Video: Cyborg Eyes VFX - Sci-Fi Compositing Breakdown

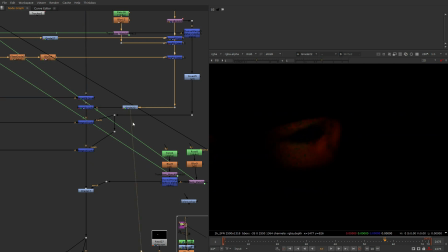I've just plussed them on top because this is like the bright parts and if you plus
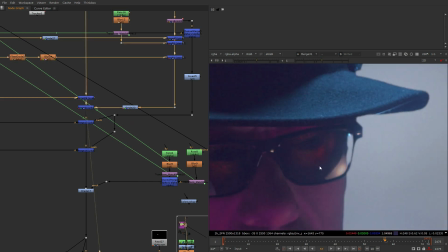them just looks fine behind this black glasses I just made sure that they
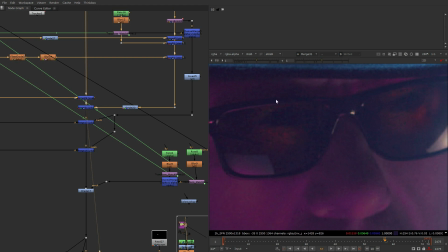don't overlap this frame of them to look like they are
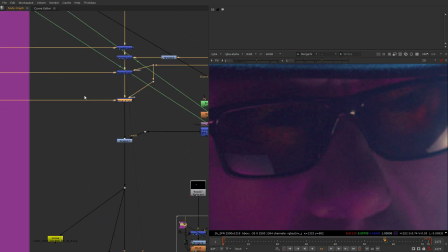behind the glasses and then I've put in this eyes there I was
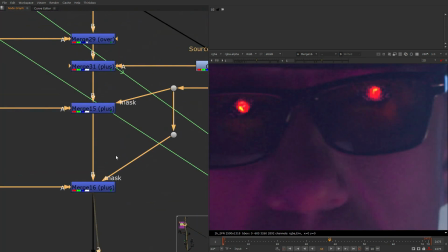talking about behind them so they are masked here with this same
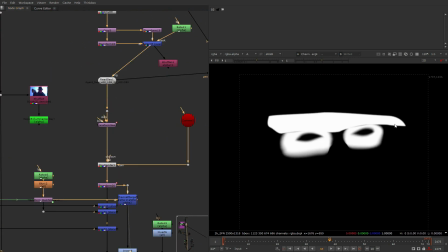alpha of eyes yeah I'm using also the mask for this frame of glasses to
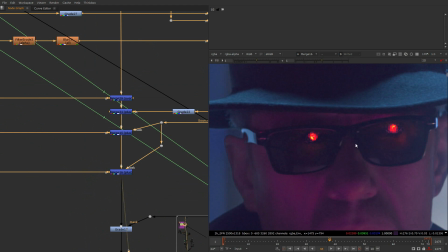not intersect it here and that's how I've done this the most hard thing as I said
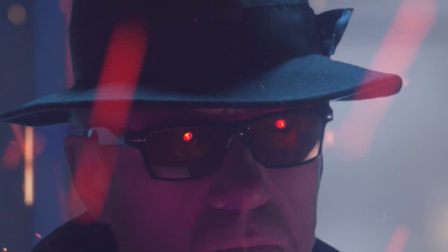was this hypnotoad animation this was literally hard to catch all
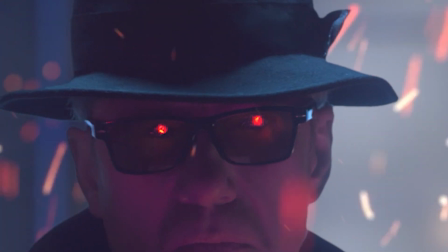this movement of his eyes this micro movement if you will look
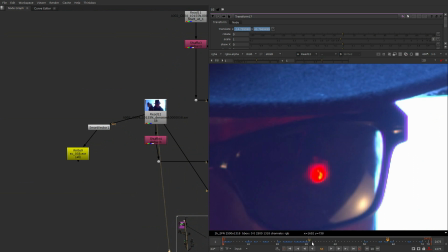exactly what he does here it wasn't like my intent to match
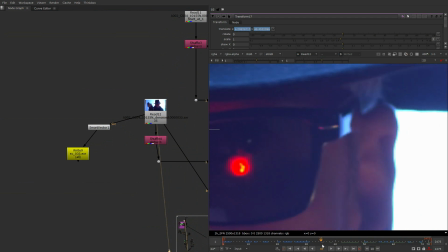exactly his eyes but i wanted to like give him some life and move
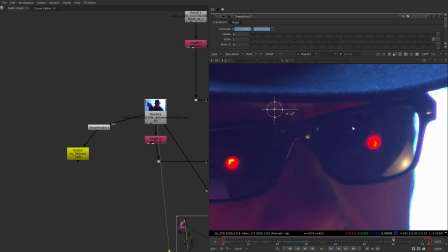his eyes a little bit like real humans do when they rotate their head you know when you rotate your head you're not always focused on nothing you are like focusing on some things which you see right now and that's because you
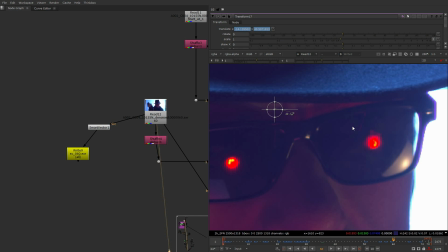have to like make a little bit animation for the eyes this is
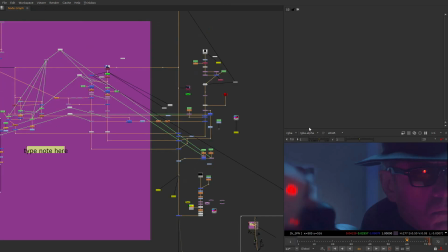the reason why I did this and as we are still in the script let's briefly
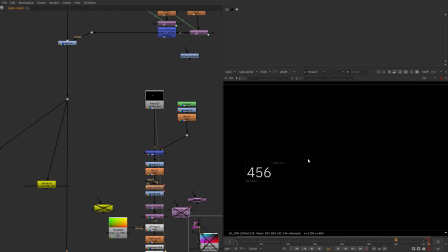break down what else was done here so this is the digits that we put on
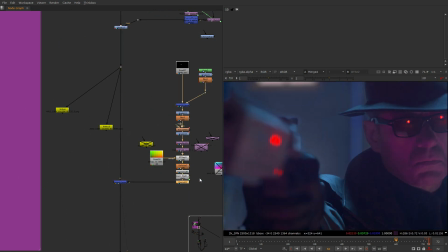the weapon like that strongly blurred but in different
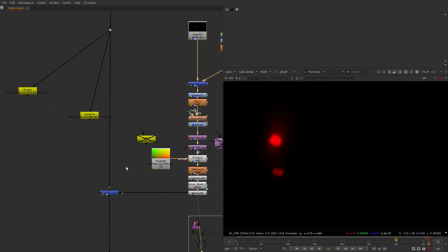shots they are visible so that's why in every shot they had to be here already
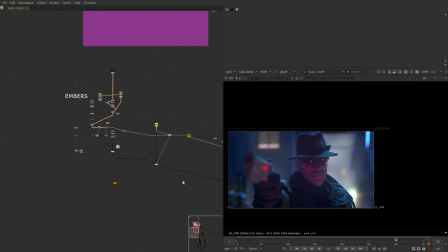and then we are starting to put together the particles all right this is
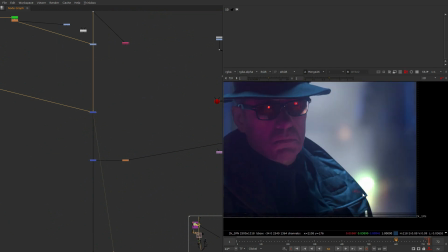the embers what is this looks like they are disabled here and this is was like yeah a little bit of embers on him after he appeared
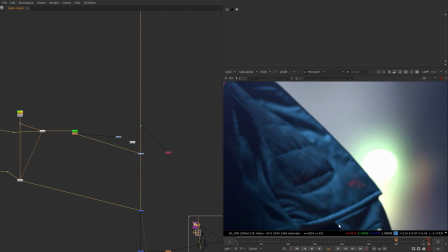in the alleyway as a terminator he was like very hot and this is like the stuff that was left on him I think that on the very
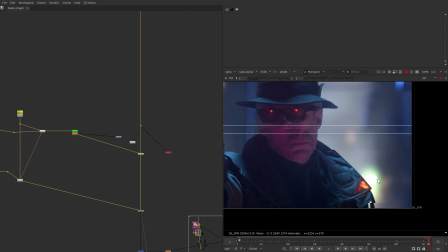first frame maybe it is a little bit stronger but because it's still there and there are some particles flying
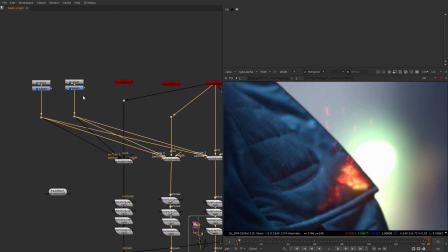from it and i guess this is done by particles emitter in
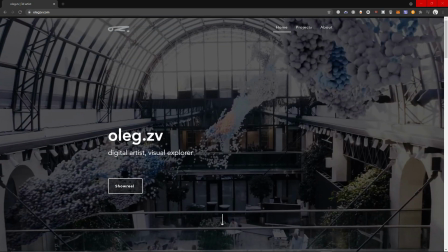nuke very interesting great work a leg as wagons of great work
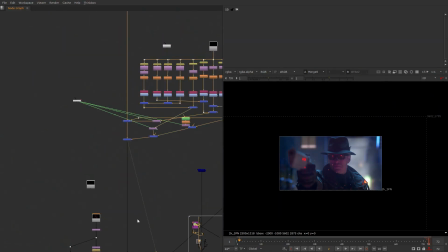then we get the fire sparks footages and then we have
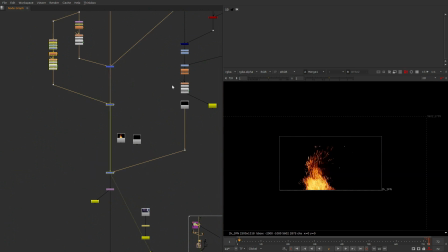another footages with sparks and And this is where the 3D particles come in.
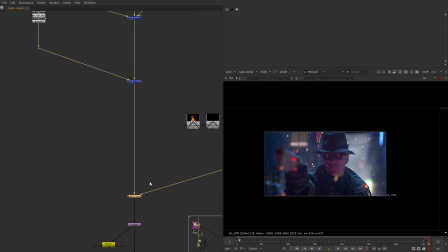So this is mostly the fax footage is blurred. And then we get this. A little bit of this 3D particles here blurred.
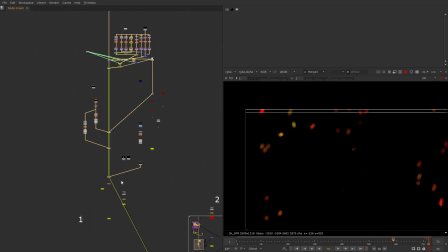Because on such close-up. It is no need for fax footages I guess.
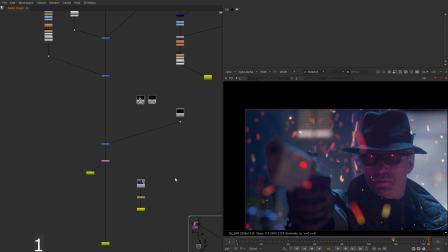Yeah that's how it is done. Thank you very much for watching. Project files to follow along with me. Or on my Patreon as always.
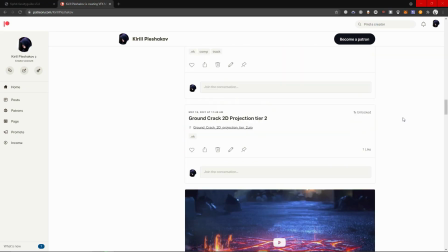By subscribing you are getting all the project files. for all the videos I've done and for all the videos I will do in the future.
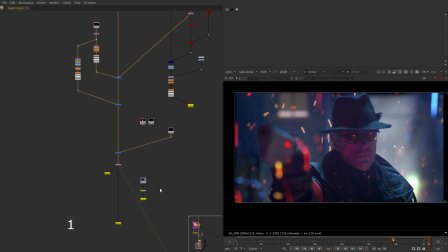And I think we are forming kind of a warm community there, you know. You always can talk to me and ask stuff and CG.
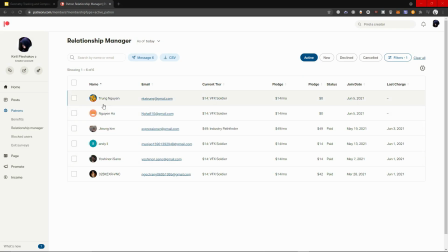And thank you so much for your support and sorry me for pronouncing your name wrong now. Trung-gen Gen-ha This is Justin. His name is Justin. He said me this. Andy Lee, Yoshiro, Sano and T.V.
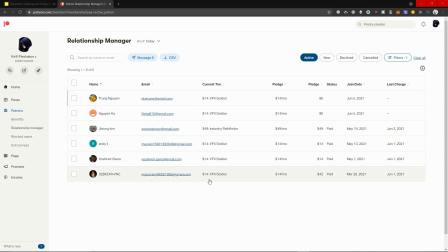This is his short name. So they are all visual effects soldiers and just in this industry Pathfinder. I talk to him much because he needs help constructing his showreel. I'm pretty experienced at it. Thank you all for your support on Patreon. And here you go another cool project files for you.
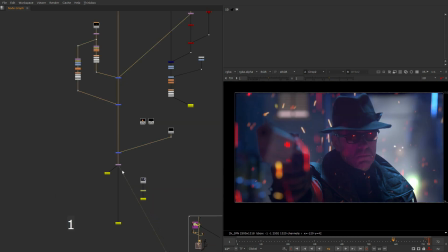My name is Kirill Plashakov.